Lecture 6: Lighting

Hello and welcome back to Cinema 130. This week's lesson, we are in week 6, is lighting. Lighting is a part of cinematography and is conducted by a separate crew. And this week we're going to examine it. So let's get into it. All right, I'll share my screen. Hopefully you've got your book open and you're ready to move on.
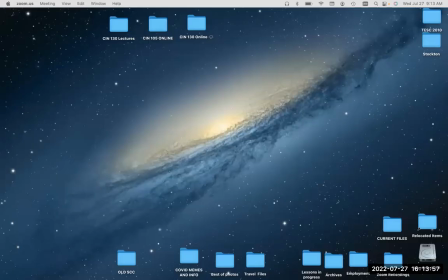(0:22)
Also, of course, we have our cinematography homework there. So here we go.
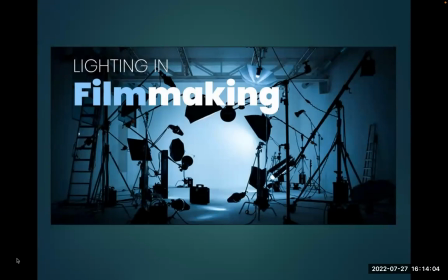(0:30)
All right, filmmaking. Lighting. Here we go.
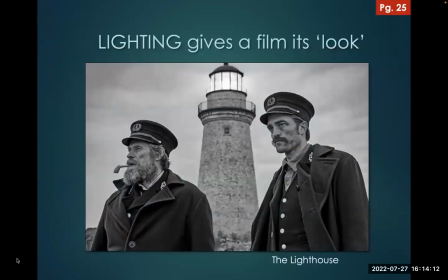(0:36)
So lighting gives film its look. It's what makes a film look like the time period it's supposed to be in. And here we see that example with the lighthouse. It looks like an old silver print photograph.
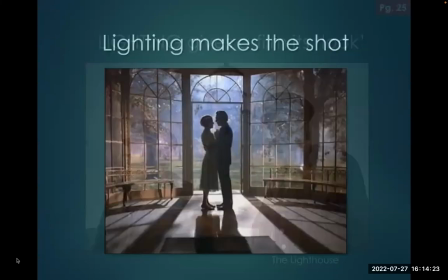(0:50)
Lighting makes the shot.
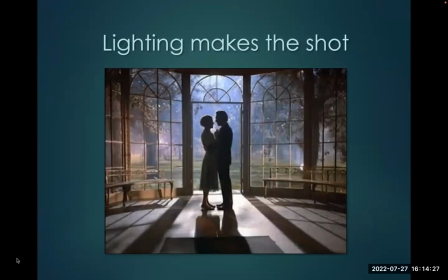(0:51)
In this example, we see the backlighting of the two romantic figures really creating the scene, making the strafes on the ground and so forth.
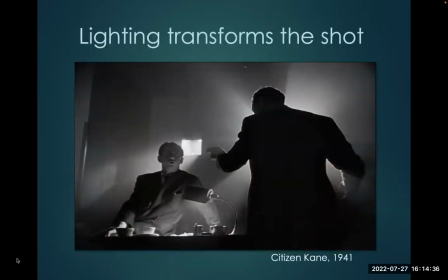(1:01)
Lighting transforms the shot. Take a look at this example from Citizen Kane, where really the lighting is the interesting part in the shot and the figures that block it, creating the silhouette, creating contrast.
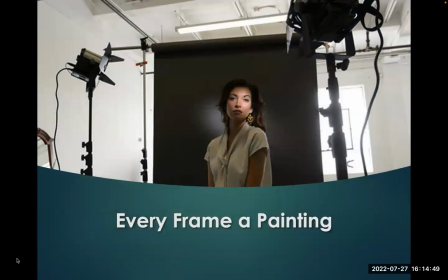(1:15)
We say every frame a painting. And what we mean by that is that when the cinematographer is doing the lighting, he's painting with light. And he's trying to make every image, every frame look perfect, look good. This is why we do a single camera shoot, so that the lighting is composed,
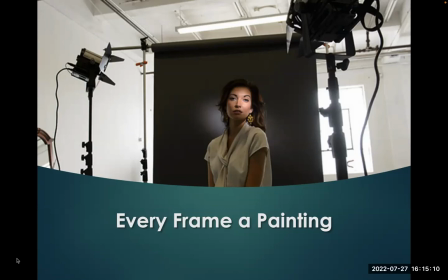(1:34)
the shadows are composed for that one camera to make the best possible, the best looking image you can.
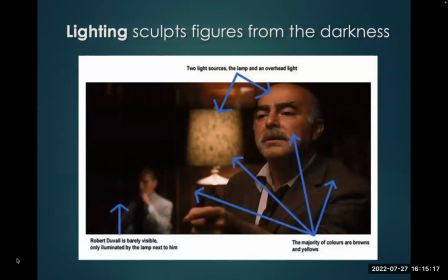(1:42)
So here's an example from The Godfather. And what we see here is the lights falling on the subject's face. And in the background, out of focus, we have these other lights. The rest of the room falls into darkness because it's not giving us information that we need.
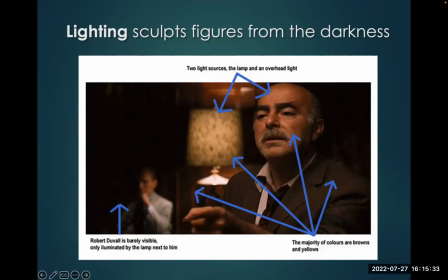(1:59)
All the information, the focus is right here, okay? And this is how lighting sculpts figures from the darkness.
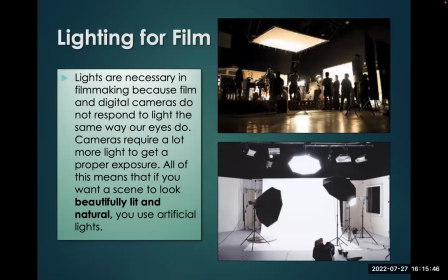(2:10)
So lights are necessary in filmmaking because film and digital cameras do not respond to light the same way that your eyes do, okay? So when you walk into a dark room, it's very easy for you to make out objects, but that's why when you walk on a film set, you'll see a lot more light than you think is necessary,
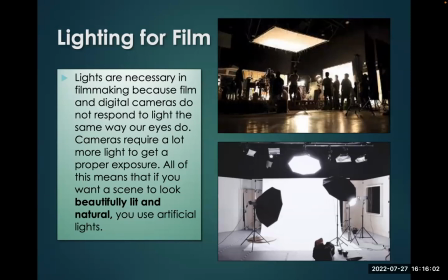(2:27)
a lot more than someone would have in their home, because it has to be brighter for the camera, even digital cameras.
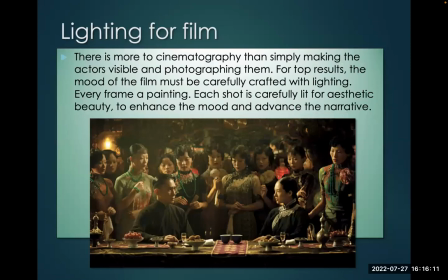(2:36)
So there's a lot more to cinematography than simply making actors visible and photographing them. You just don't come in, set up the camera and start shooting. For the best results, the mood of the film must be carefully crafted with lighting.
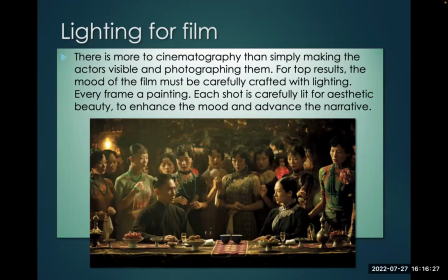(2:51)
We say every frame is a painting. Each shot is carefully lit for aesthetic beauty to enhance the mood and advance the narrative.
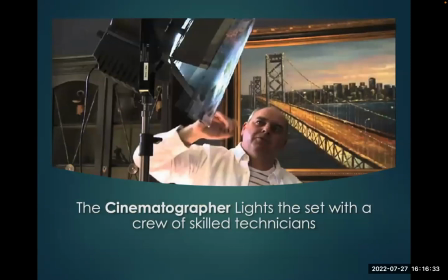(2:59)
Now, the person in charge of all this is the cinematographer. So that's right. He or she is in charge of the camera, lenses, camera movement, so on and so forth, framing the shot, but also creating the lighting. Because remember, they're photographing the picture. So they're going to paint the picture with light before they photograph it.
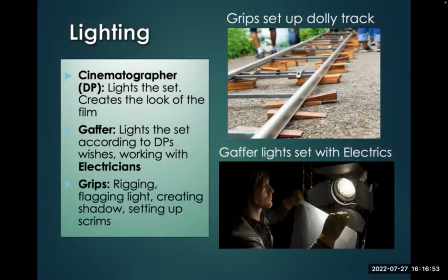(3:18)
So we have the cinematographer, the DP lights the set. The gaffer is his #1 assistant. He is the head of the electrician crew, and they set up the lighting according to the DP's wishes. Then you have a crew called the grips, and the grips do things like set up the dolly track for the camera,
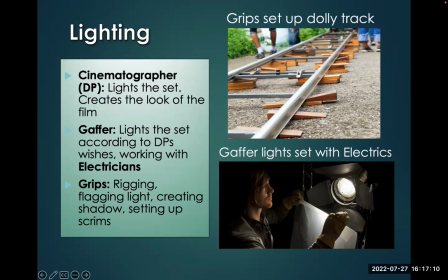(3:35)
and they're in charge of all the rigging, and they also set up the shadows, and you'll see what that means in a moment.
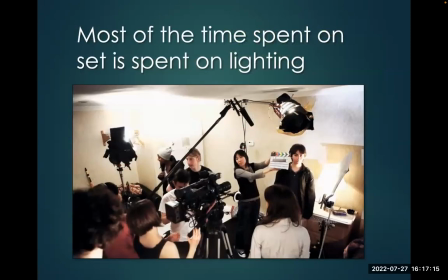(3:42)
Most of the time spent on set is spent on lighting. That's right. The cast comes in, the director blocks the scene, shows the cinematographer what needs to be lit. They do a few tests. The cast and the director go away, maybe to rehearse.
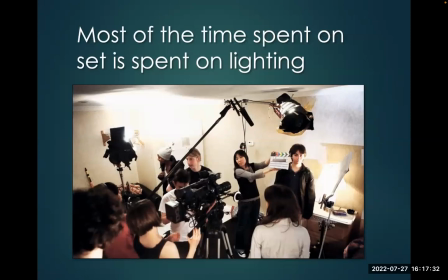(3:56)
And then the lighting crew comes in and lights the scene. Cast comes back in, they check it, they tweak, roll camera.
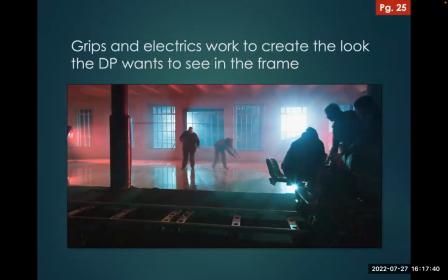(4:05)
And the crew that's involved, the grips and electrics, are doing everything to create light, to create shadow, to block certain things, to make it look the way the DP wants it to look inside the frame.
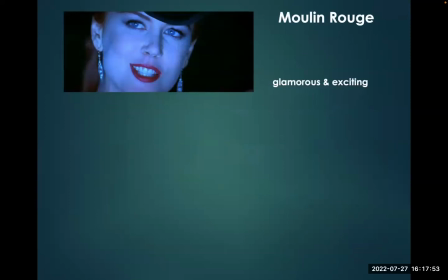(4:18)
So here from Moulin Rouge, we see lighting being very effective. Here's a totally different look.
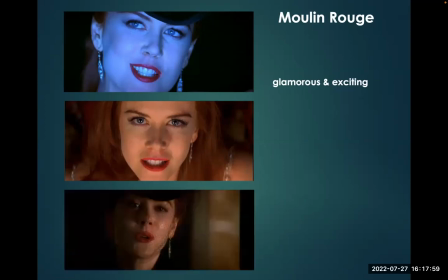(4:24)
In the first shot, she's very glamorous and exciting. In the second shot, much more warm and romantic. And in the third shot, much more duplicitous, much more divided by the light. We call this split lighting. So lighting conveys character. It tells us about the person that's being lit.
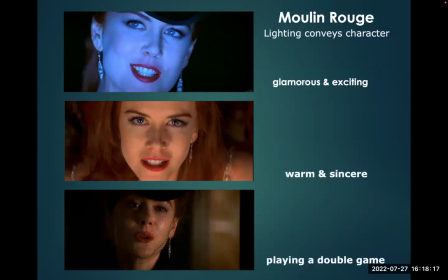(4:42)
Warm and sincere for the second shot, playing a double game for the third.
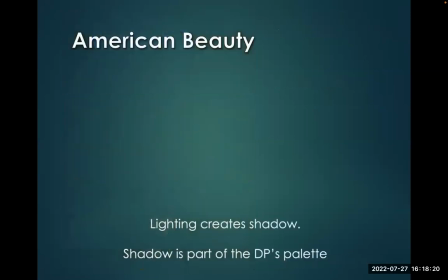(4:47)
Here's a shot from American Beauty.
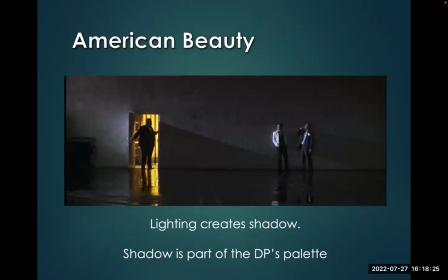(4:49)
So we say that Lighting, of course, creates shadow, but DPs paint with shadow as much as they do light. Okay, so they're being conscious of where the light's falling and where the shadow's falling. And we can see from this example in American Beauty, as the boss comes out to discover his employee outside smoking,
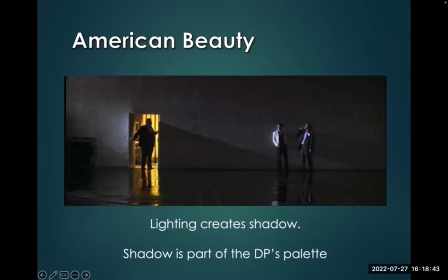(5:09)
the shadows play a very strong role in making this a much more interesting image.
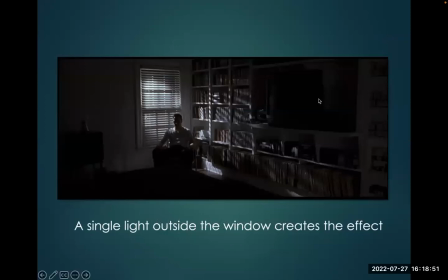(5:15)
Take another look. Okay, so here's this scene is all made by the lighting. We have a single source coming in from outside, banging in through the window, creating these strafing marks on the room as Colonel Fitz from American Beauty is wrestling with his internal demons. The lighting conveys what's going on. He looks like he's in jail by the bars.
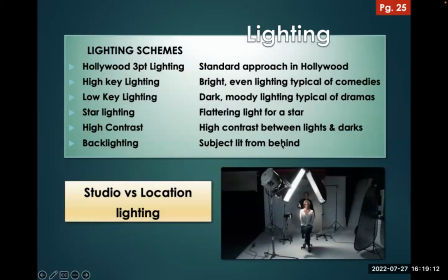(5:37)
So we covered generally, let's get into specifics. We have what we call lighting schemes. That's just like a plan for lighting, a look that the DP is going for. The basic ones are Hollywood three-point lighting, high key lighting, low key lighting used in most films,
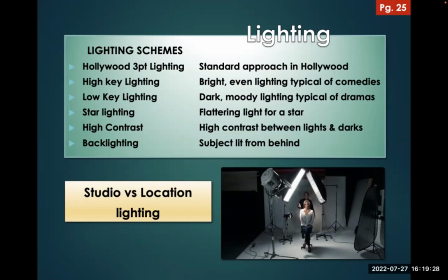(5:52)
star lighting, high contrast lighting, and backlighting. In addition, we'll address studio versus location lighting. In other words, going into the soundstage versus being outside in a real location.
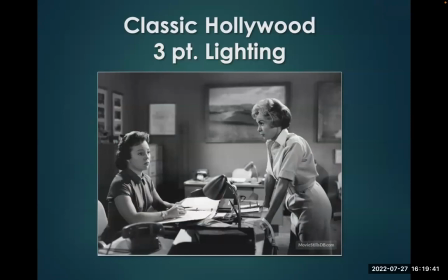(6:06)
So first, Hollywood three-point lighting. Okay, here's our first example.
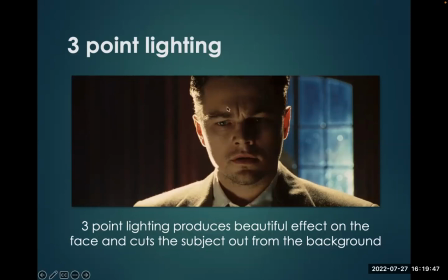(6:12)
So in this shot, Leo is being lit primarily by this light right here. This would be the key light. There's another light coming in from the side, filling in the shadow so that these shadows aren't so deep. That's called the fill light. And there's a third light. This is the key one, called the backlight or the rim light, that's providing this brightness here.
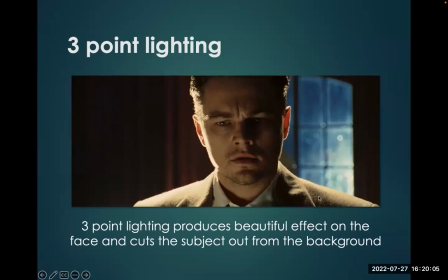(6:32)
And what this does is it cuts the subject out from the photo. So we don't just light someone so they can be seen, we light them so that their image looks fantastic on the screen. So one of the number one jobs of the DP is to make an interesting, beautiful image, every frame a painting.
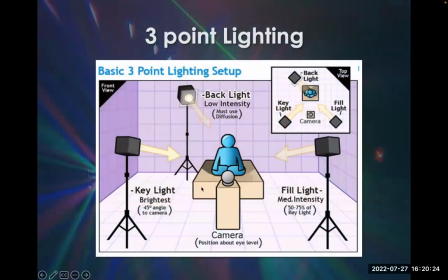(6:50)
So here we see the setup kind of more clearly. We have the key light, which is the brightest. Notice it's at a 45-degree angle to the camera. That's here, could be on the left or right, doesn't matter. And then the fill light's on the opposite side. It's a lesser intensity. It's filling in the shadows created by the key light.
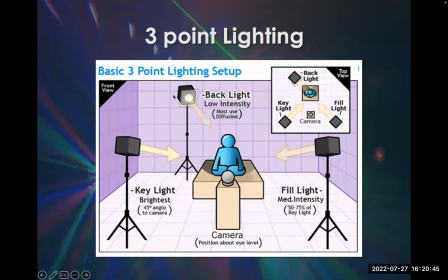(7:09)
The key light's the first light, the most important. The fill light fills in, and the backlight lights up and creates that background separation. Here it is from the top view. You can see what I'm talking about.
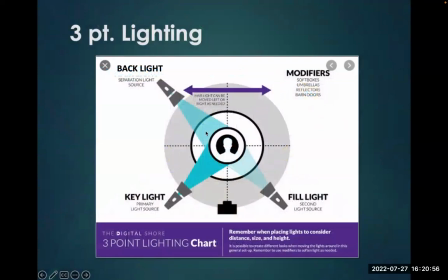(7:21)
Here it is again, and just a flat portrayal here: key light, fill light, backlight. Backlight sometimes called the hair light or the rim light, and you can move it anywhere, and it can be a bunch of different brightnesses. Sometimes it's a subtle, sometimes it's very bright. Here again from Transformers.
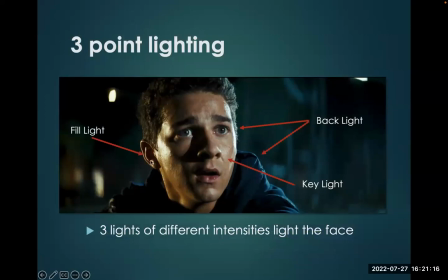(7:41)
So we have the key light is here, fill light's kind of off to the side, and it's got a yellow gel on it. And then the backlight is coming here and just creating this little rim. Without this light, the photograph is less interesting, and he's less pulled out from the background, of which he is a similar tone.
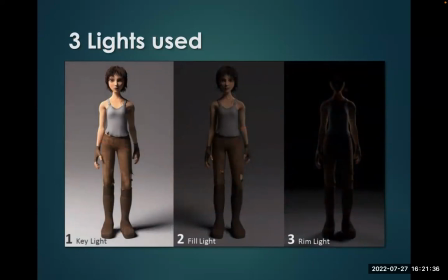(8:00)
Here's the three lights used, separated out: key light, fill light, rim light. Each one alone is not interesting enough. I guess you could maybe use this one, but it creates harsh shadows on the face that the fill light fills in.